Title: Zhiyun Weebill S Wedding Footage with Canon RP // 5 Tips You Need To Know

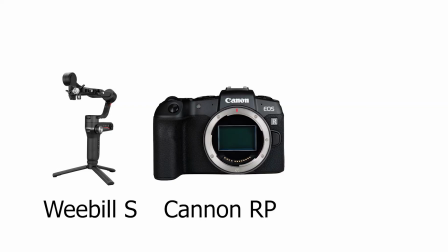Today I'm going to show you how I filmed a wedding with the Weeble S, the Canon RP, and a Canon lens 24-105mm f-stop 4. We're going to go through 5 tips that I recommend to improve your wedding video footage right now. So first let's get started with the price of this setup.
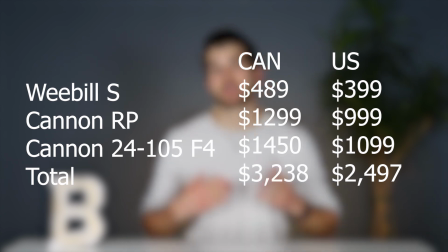US is going to cost you about $2300 for this and Canadian about $3300. I'll put the exact pricing up. This is before discounts so if there's discounts on right now you probably can get this setup for quite a bit cheaper. Starting with the first tip I recommend fully utilizing the focal length of your lens.
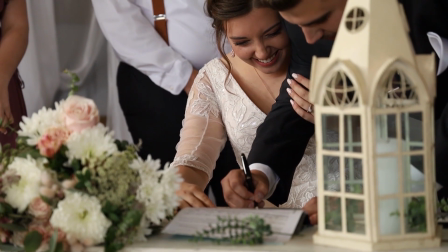So I'm using the 24-105mm, I balance it somewhere in the middle around 50-70mm and what this does is it gives me the
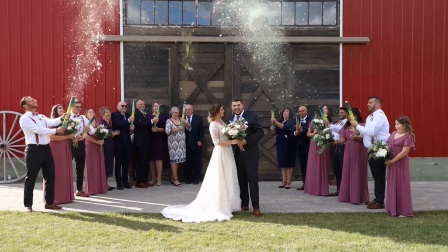ability to zoom in and zoom out for short periods of times to get a wider range of video shots when I'm using my gimbal. The Weeble S can hold this up, I've tried it for short periods of times, obviously you don't want to be doing this for extended periods of times because the gimbal motors are not going to be able to handle it,
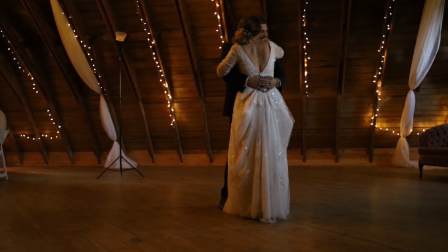but for a short period of time this works out really well and you're able to get a ton of different shots on your gimbal with one lens. So tip number two I recommend using the foreground and the background.
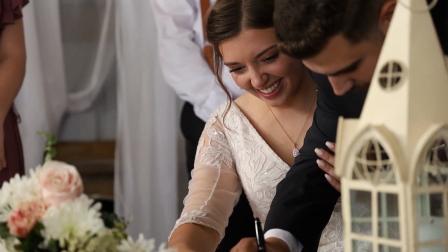What this does is it really creates a depth of field and creates a unique perspective that's not just everything and focused all the time.
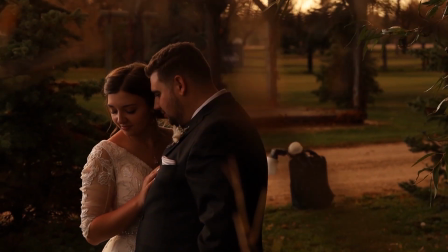I don't recommend doing this for every clip but doing it every once in a while in your wedding video I think this adds a lot of value and differentiates yourself quite a bit. Tip number three use heel to toe.
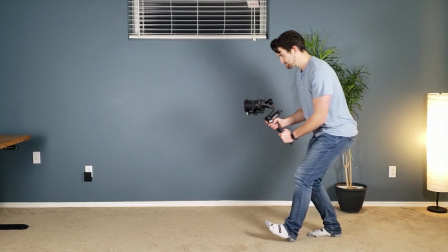I know this has been in a lot of YouTube videos to make sure your gimbal stays smooth but it's so important to make sure that your footage stays smooth.
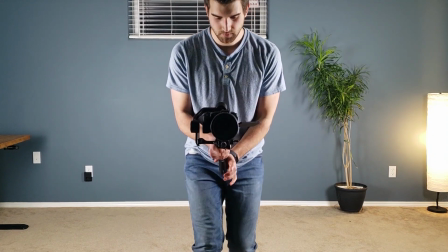Also make sure when you want super smooth footage to have your gimbal balanced completely otherwise the gimbal is going to be working too hard and it might overcompensate sometimes but if it's completely balanced you're going to have the most smooth footage.
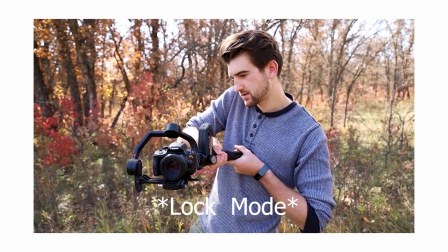A little added thing to this tip is to make sure you have follow-on on your gimbal mode.
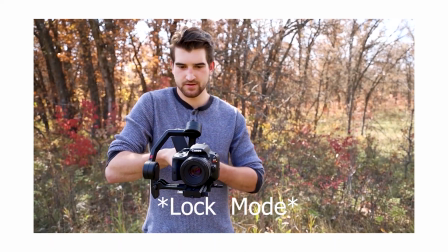This makes sure that no matter where your gimbal is at that the camera stays straight so this is really important if you want to be walking towards the subject and not have the gimbal go up and down slowly. tip number four make sure you move around to get perspective if you're filming the
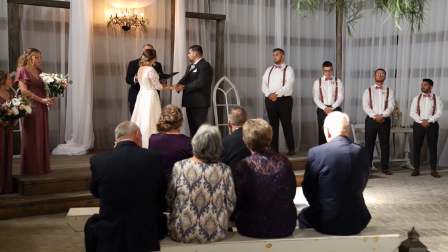ceremony make sure that you're not on just one side filming go behind everyone and get the other side make sure that you're getting different perspectives because people are going to get bored if you're filming from the same side all the time if you're with the groomsmen taking video of them make sure that
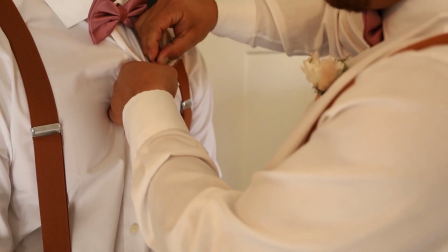you're on both sides of the room make sure you're getting a different perspective try to get a unique perspective
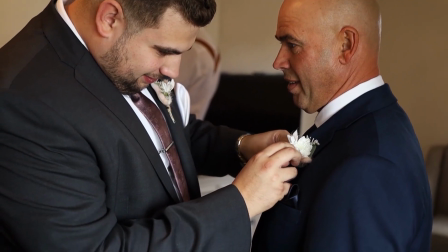that people normally wouldn't see kind of like taking photos you don't want to to take the generic photo all the time,
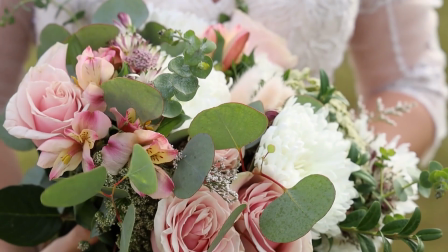go to a spot that's unique. Also make sure that you're getting different types of shots.
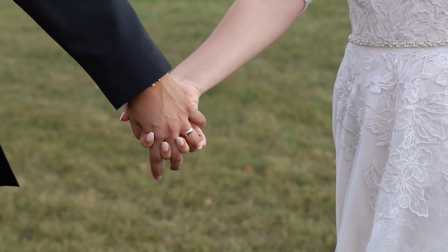So make sure you're getting videos of their hands, of the wedding rings, of people's feet, of people walking. You don't wanna have the same types of shots all the time. Kind of utilizing what we spoke about in the first tip is using that focal length. Make sure that you're getting different perspective. You're gonna try this out. Some of them are gonna work, some of them are not gonna work. Fifth tip, make sure you know all the modes of your Weeble S. If you don't know them, I created a video,
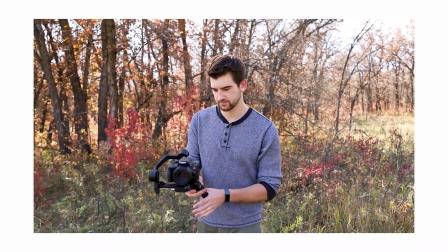I'll put it in the link somewhere so you can see how to utilize your weeble s to the best of its abilities but this is so important because things move so fast in a wedding and you need to know what kind of shot you want and you need to know how to use your gimbal to take that shot so when you're wanting
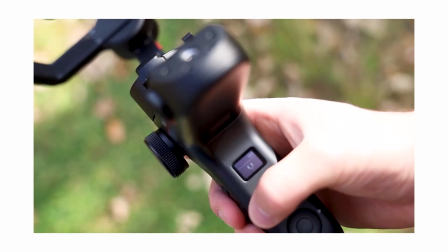a smooth shot make sure you're using follow if you're wanting a cool vortex mode and you want to have everything spinning in a circle use the vortex mode if you want to have it so you can follow this subject without worrying
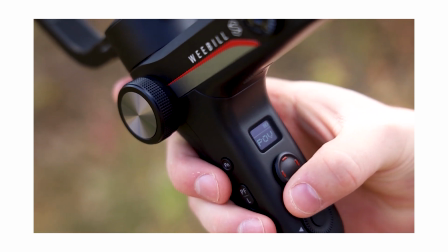if they're going to be out of the frame use pov mode this is great because you You can follow up, follow down, you can go to any single axis and this is great because you can capture the moment and not worry about missing out on anything. Just like knowing all the settings on your camera, you should know all the settings on your Weeble S. So those are my tips on how to use the Weeble S for a wedding video, specifically with the Canon RP and the 24-105mm f4 lens from Canon. I hope this video helped you understand how to use the Weeble S for wedding videos and to take that into other videos for commercial shoots or other shoots that you take. If you found this video helpful please consider subscribing. It would help me out a lot. I want to help you out just like I would my brother. See you in the next video.